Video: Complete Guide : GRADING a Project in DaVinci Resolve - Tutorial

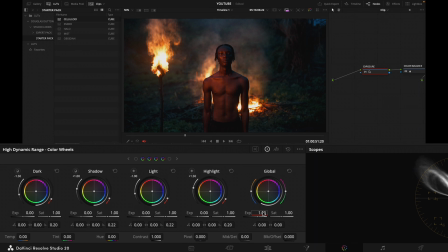All right, before, after, maybe not so much. So let's go down in exposure slightly, before, after.
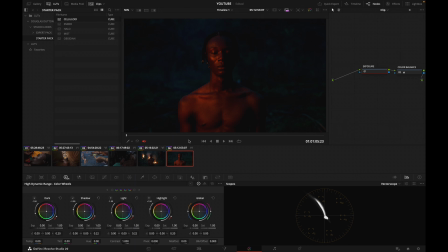Before, after, okay, let's apply this here. So there is Celluloid.
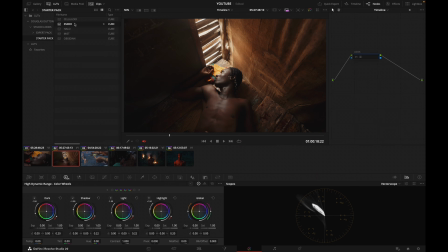We've got Amber, which is going to be a warm, deep contrast look. We've got Halo, which is something softer, which is going to be a nice base for commercial work without too much of a creative look in place. We've got Mist, which has a softer contrast, a cooler color palette,
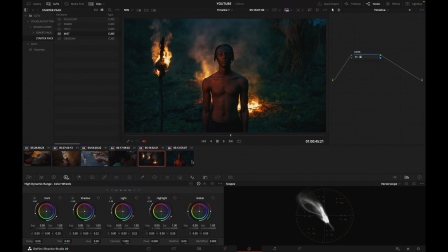and nicely invokes some yellow accents.
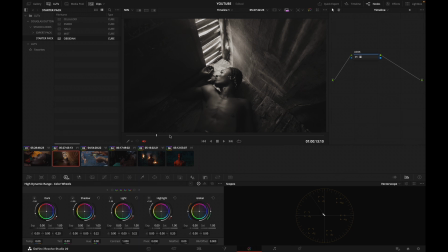And we've got Obsidian, which is a black and white look inspired from old classic black and white movies. I love this one. I love how the shadows and highlights roll off.
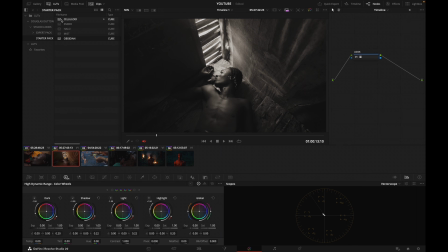So these are going to be a really nice library. It doesn't have 20 looks, okay? Just five. So I know them really well and I can audition quickly which one is going to be the best starting point for my project. I think I like the warmth in Amber for this project.
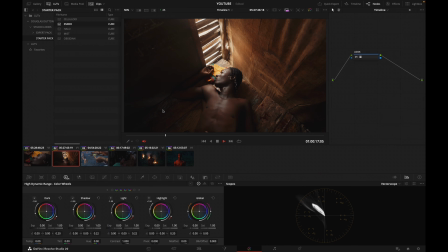Now, what I'm going to do now that I've stated that Amber is a good option for my grade today,
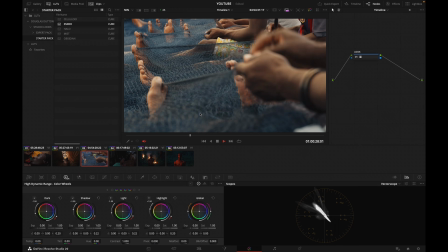all right, because I like the warmth, you know, this is West Africa and I like the vibe that is providing to the footage. Okay, maybe let's go down in exposure here slightly, before, after. All right, so that's before the look, that's after the look. Okay, before, after.
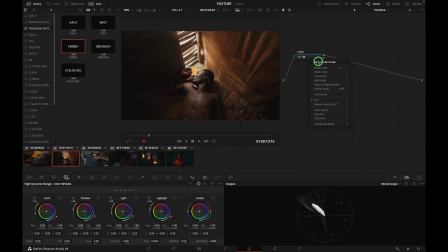I'm going to go into my gallery and in my look node, I'm going to drag and drop amber. And when I do that, I have the three nodes that were used to create this look. Okay, and I have control over each characteristic of the look. So this is the split node, which is pushing some warmth into my image. I have the contrast node, which is responsible of the contrast. Okay, so in fact, I believe that the contrast might be a little bit too strong.
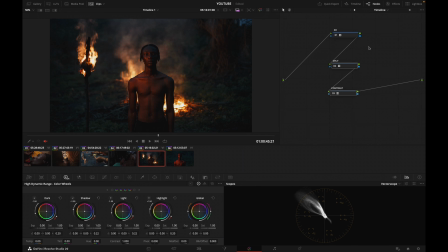And you have access to all that control when you are using the expert pack. Okay, so now I can go into my contrast node. I'm going to go to my key tab, and I'm going to pull my gain down in the contrast just a little bit, just to 75% or so, which means that I'm only applying 75% of the contrast of this look,
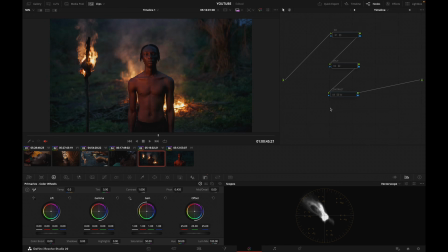but I am using all the other characteristics. Okay, and let's see what we've got going on my other images.
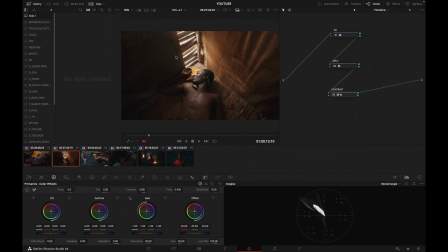So let's grab a still here,
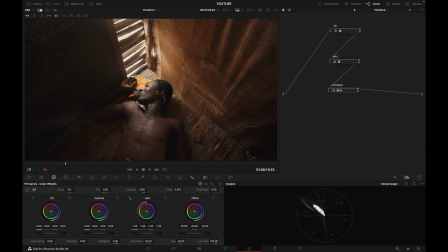because I believe that we might be a little bit underexposed here.
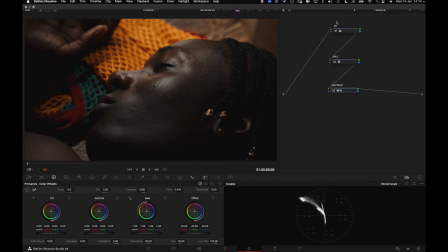Okay, so I want to go to my clip level and exposure here.
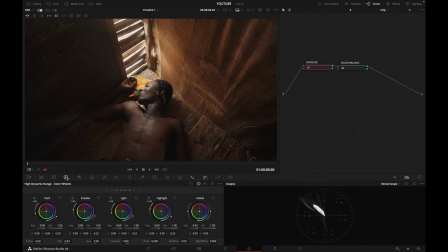Using my HDR global exposure, I'm going to open exposure, all right, to about here.
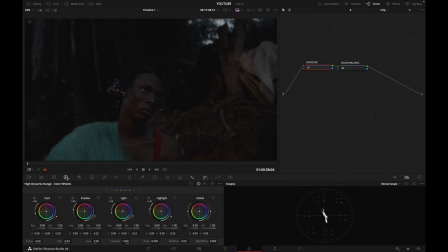Okay, here, exposure is right. Here, I'm going to open exposure.
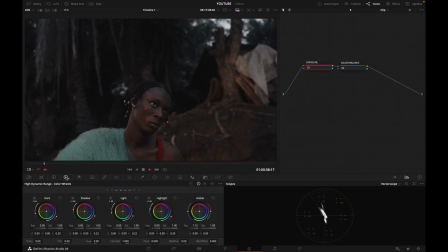Yeah, do something like that, because, all right, he's coming back from his fishing day.
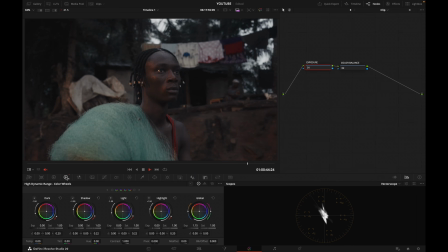A little bit exhausted here. All right, so that's before, after, and that is before the look, that's after the look. Before the look, after the look, giving some nice film vibes here that I like a lot here.
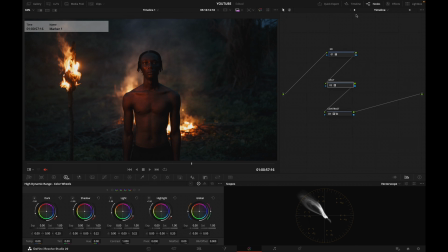Okay, so that is before the look, that's after the look.
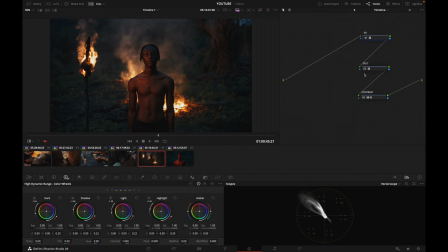Something that I wanna do now is I wanna add a little bit of texture to my image.
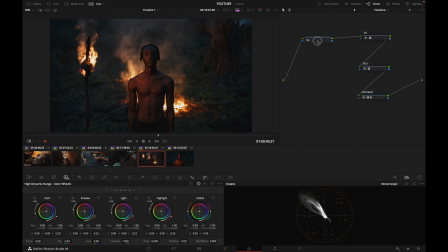So I'm going to prepend a node here, which I'm going to call filter. And I'm going to go into my open effects and go color tone diffuser, drag that in. And now in diffusion, I want to pull back on the resolution a little bit. It's going to make my images a little softer. Okay. And then tick diffusion and just play with these two sliders. And you see when I go off, on, off, on, it's going to nicely diffuse the highlights. Okay. Let's see.
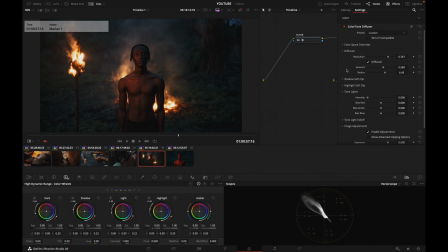Before, after, and give that nice little glow that I think is really nice. All right, here. And then after my contrast node, I'm going to create a new node that I'm going to call grain.
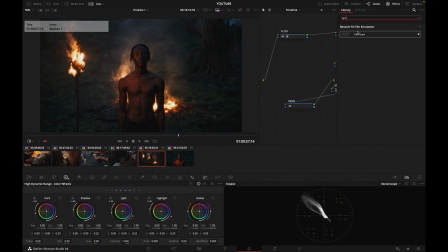Then search for grain, the resolve grain, okay, and go 35 millimeter grain, or actually 16 millimeter for YouTube is going to be perhaps a little bit more
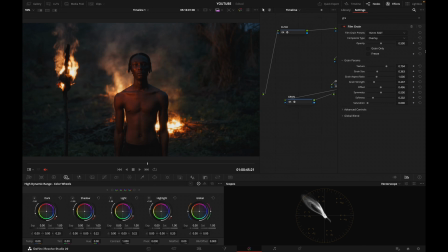easy to see. And I'm going to crank the grain. So grain strength, let's increase it.
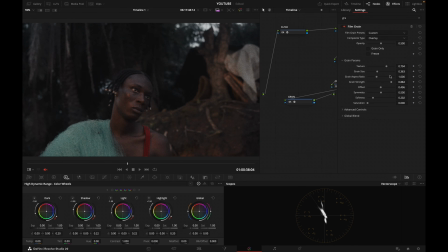Before, after, before, after, before, after, let's play it.
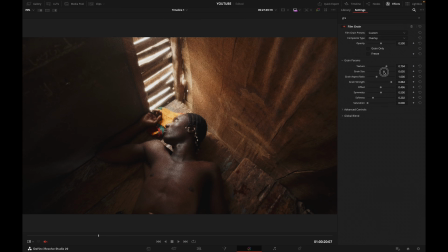Let's go grain size, let's go a little bit stronger. Play with these. Okay, I mean, it's looking pretty good.
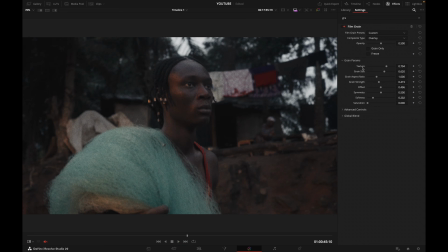I like what I've got going on here. In fact, if here I go
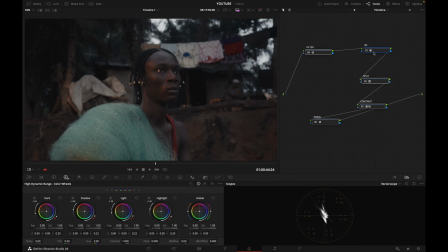off on the look, on, really like what I have going on here.
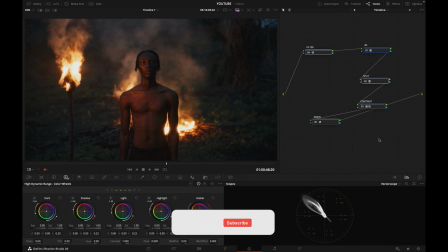Before, with no look, with the look, yeah, all of a sudden we're at the movies.
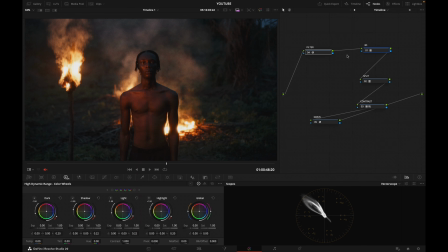Kind of like that. And now, because the look library that I have used to grade this project is solid and has been competently designed, I know that I can rely on those LUTs on any project. They're going to give me a really nice base.
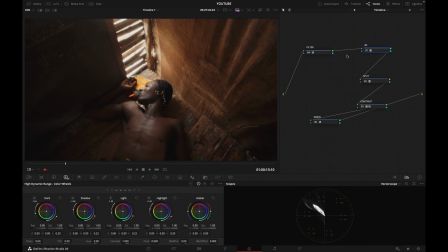If I wanted to pull back a little bit on the warmth here, I can go to the split node,
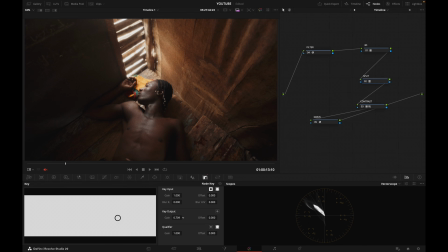go to the key output here, and pull back a little bit on it, go to 0.5.
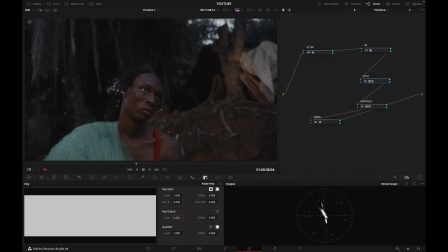All right, and that is going to be my new look, okay?
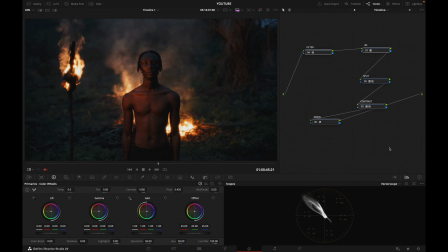Off, on, off, on. If I want to add a little bit of coolness to my look, I can go before my entire look stack here
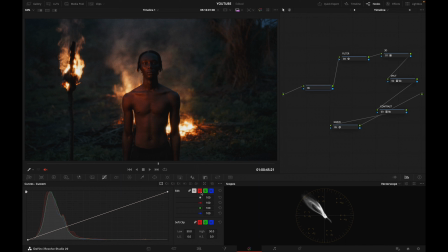and maybe go into my RGB curves and pull my red down in the shadows a little bit, okay? Before, after, before, after. And that is going to be now my entire look, okay?
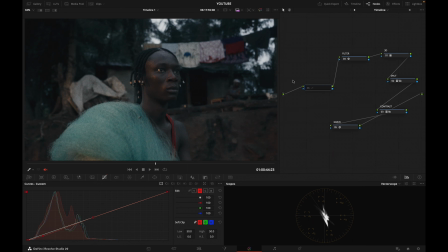So yeah, it's up to you to create the look that you want. And that can work pretty well too, all right? Now, obviously, by no means feel obliged to get this LUT Pack, because you have in Resolve for free. You've got lots of options to create looks. You've got the film look creator, which is really solid. You can design your own looks, all right? In fact, I encourage you to design your own looks, save them as spar grades, then load them, you know, create your own look library. And that is free, guys, okay? If you don't have Resolve Studio, get Resolve Studio, because I don't think there's the look creator in the free version of Resolve.